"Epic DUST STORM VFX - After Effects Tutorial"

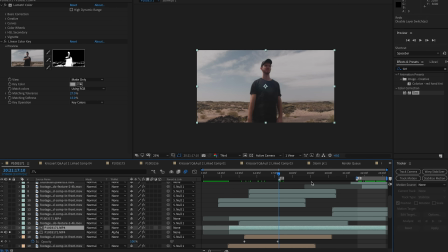I knew that I didn't have to worry about this whole part here because I had coverage where I was cutting to close-ups of me actually looking at the storm. So that's also really helpful if you know ahead of time what kind of shots and what sequence you're going to be doing. You can only focus on a few good moments out of that take and really detail those moments out. And also worth noting,
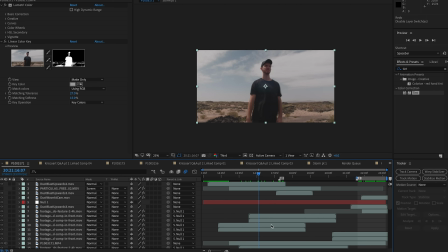the reason why I didn't split these up into two different comps is because a lot of times I'll reuse some of those same assets and it's just nicer for me to move it over. It does get a little cluttery, but that's my personal choice for why I did it this way. Now, the next step is this layer right here.
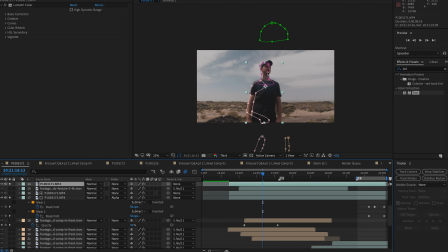So it's another copy once again. And this is where I added all of these masks that you see to refine,
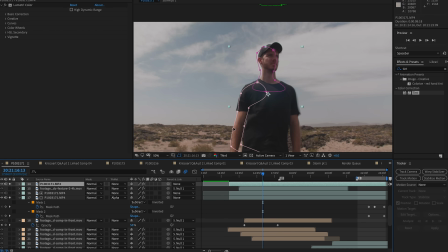especially the highlight part of my arm was getting keyed out, the part of my neck and face here. So this was just a way to bring that information back in. And I just have this separated just because I like to see it that way, and it also shows the steps a little bit more clearly so that you can see the progression.
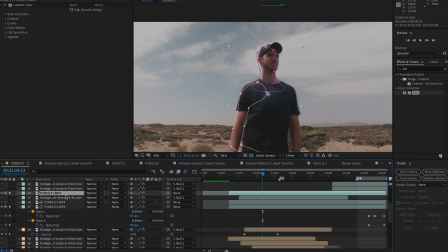But that's essentially the main steps that you need to worry about. And then everything else becomes almost sort of like plug and play.
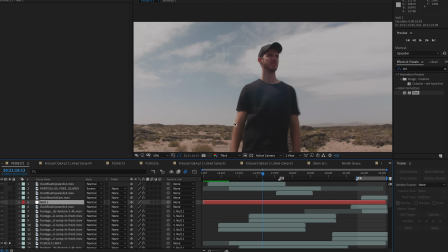Well, actually I lied. There is one additional step that you need to make sure before you can get to the fun side of it, which is adding all the assets in here, and that is motion tracking. So you can see that this null object, if I hit U on my keyboard, it has all the keyframes that are the movement, essentially the camera movement of this scene.
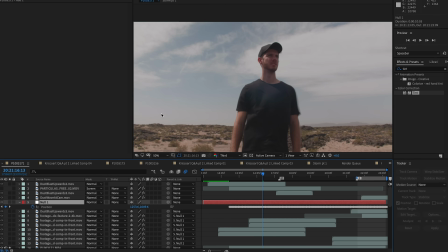Now, I've done a bunch of motion tracking tutorials. I'm not going to bore you with all the details. Make sure that you watch those. You know, this is more of an overview. With that information being in that null object, everything that needs to move in my scene is also parented to that null object so that we maintain that movement with all the assets that we're bringing in.
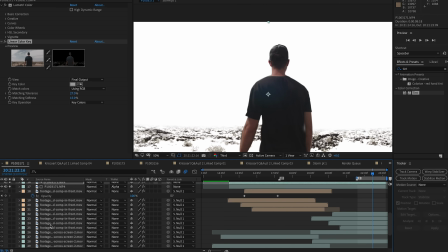From there, we can add all of the assets that you saw. So let me just unsolo everything so we can take a look at all the assets I added, and we can talk a little bit about that.
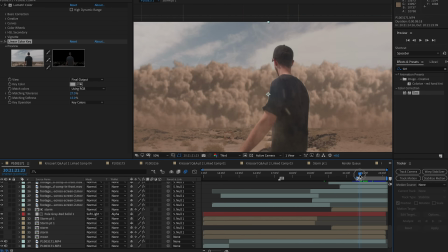So here we go. That's the last part, so you can see me like turning, and then the hat flew off. This was a happy accident. Something hitting the camera like that really adds to the danger of kind of all of this and the debris.
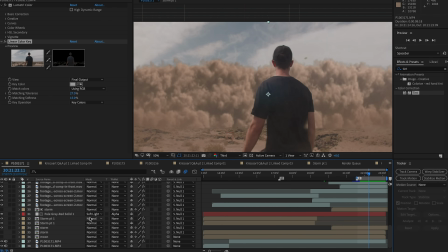So it worked out nicely. There's a lot going on because if we just added the storm, let me just solo this.
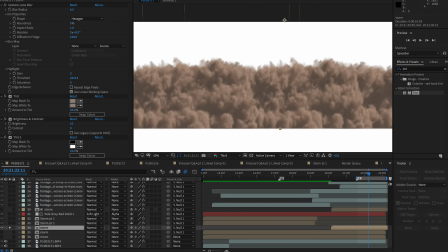That's what this asset looks like. So this is actually from Production Create, and I've mentioned them a few times on my channel.
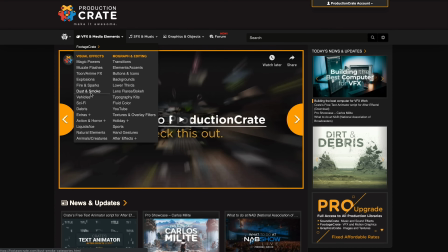That's where I actually got all of the assets. So I know I get a ton of questions for that.
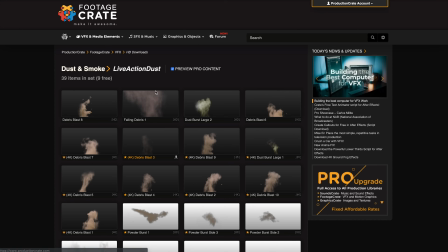So you can find all of that in pretty much this category is what I use for the foreground elements.
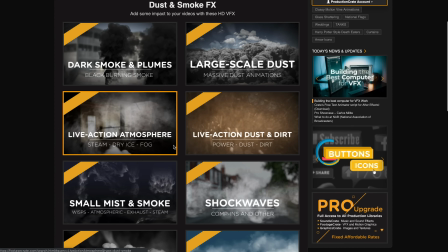And then I had the large scale dust for these main elements right here.
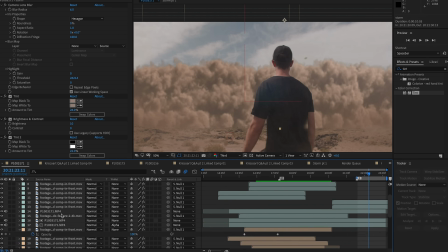So really love their stuff. But yeah, this is what it looks like with everything together.
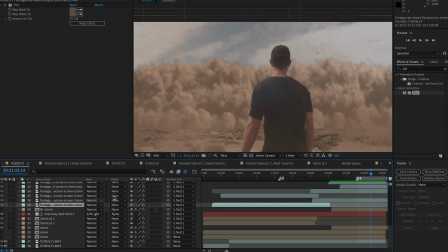And every other layer is essentially to either make this have more contact with the ground, to have more debris across the screen, or to even have some of these elements here, like these bushes,
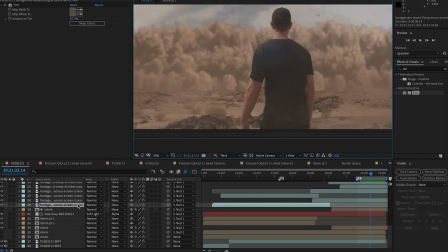and have like some of the leaves flying off. So the more detailed you are with this, the better of an effect it will be.
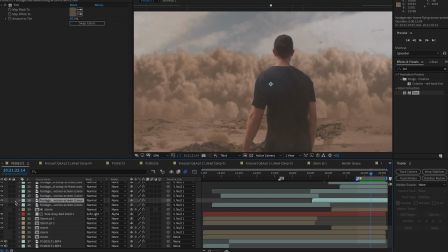And of course, this, we were pretty much limited with time on this. We only had a week to do it.
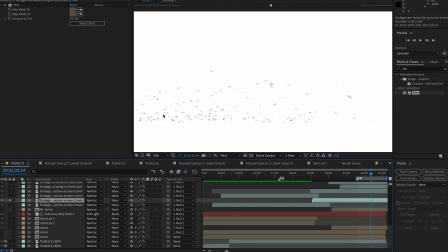So it was super handy to have great assets like this that can make it a lot easier.
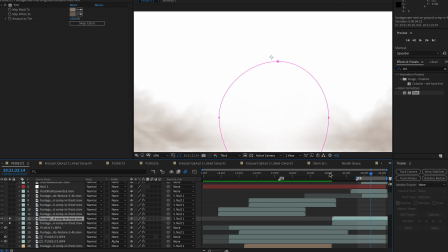Now, as I'm soloing and unsoloing these things, you can see a kind of a reoccurring thing that I do in the effects. So here you can see that I've added a mask just to make sure that it's coming from the sides.
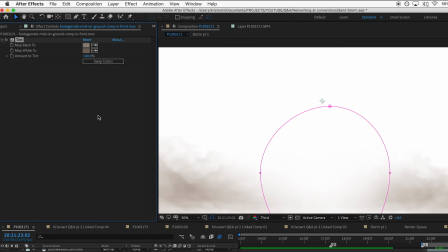And I also add some tint effects, which is a very easy way to color correct elements, something especially as simple as dust waves or that sort of thing.
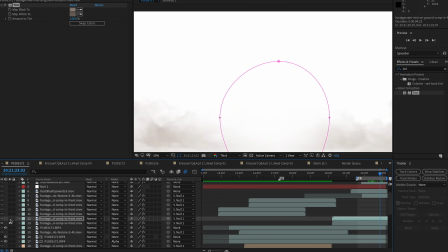It's really easy to just throw on a tint effect, pick some colors from your actual scene, such as the actual dust that's there, and tint it to that color.
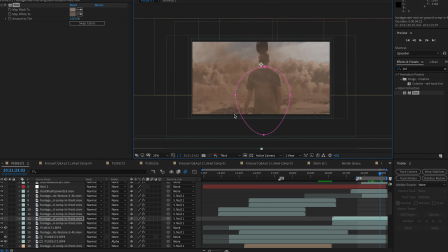And that is a nice, quick and dirty way to get stuff to match very easily into your scene. So that's what I ended up doing for pretty much all of these assets. Some of these are a little different, like these leaves elements.
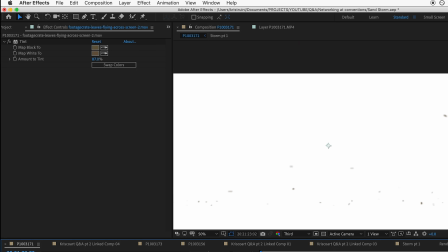You can see that they have a more greenish and brown type of tint. And that's because I wanted to pick colors from the type of plants that were in the scene.
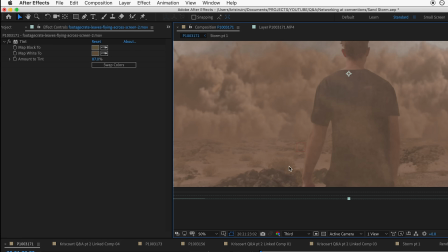So it looks like it could be stuff coming from these plants. That's pretty much it.
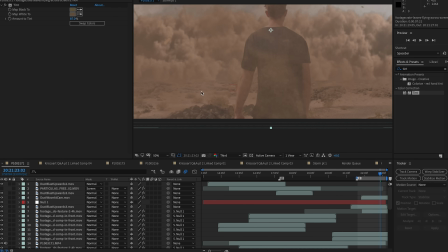You just end up stacking a bunch of those together, you know, like have a lot of foreground stuff the more that it approaches.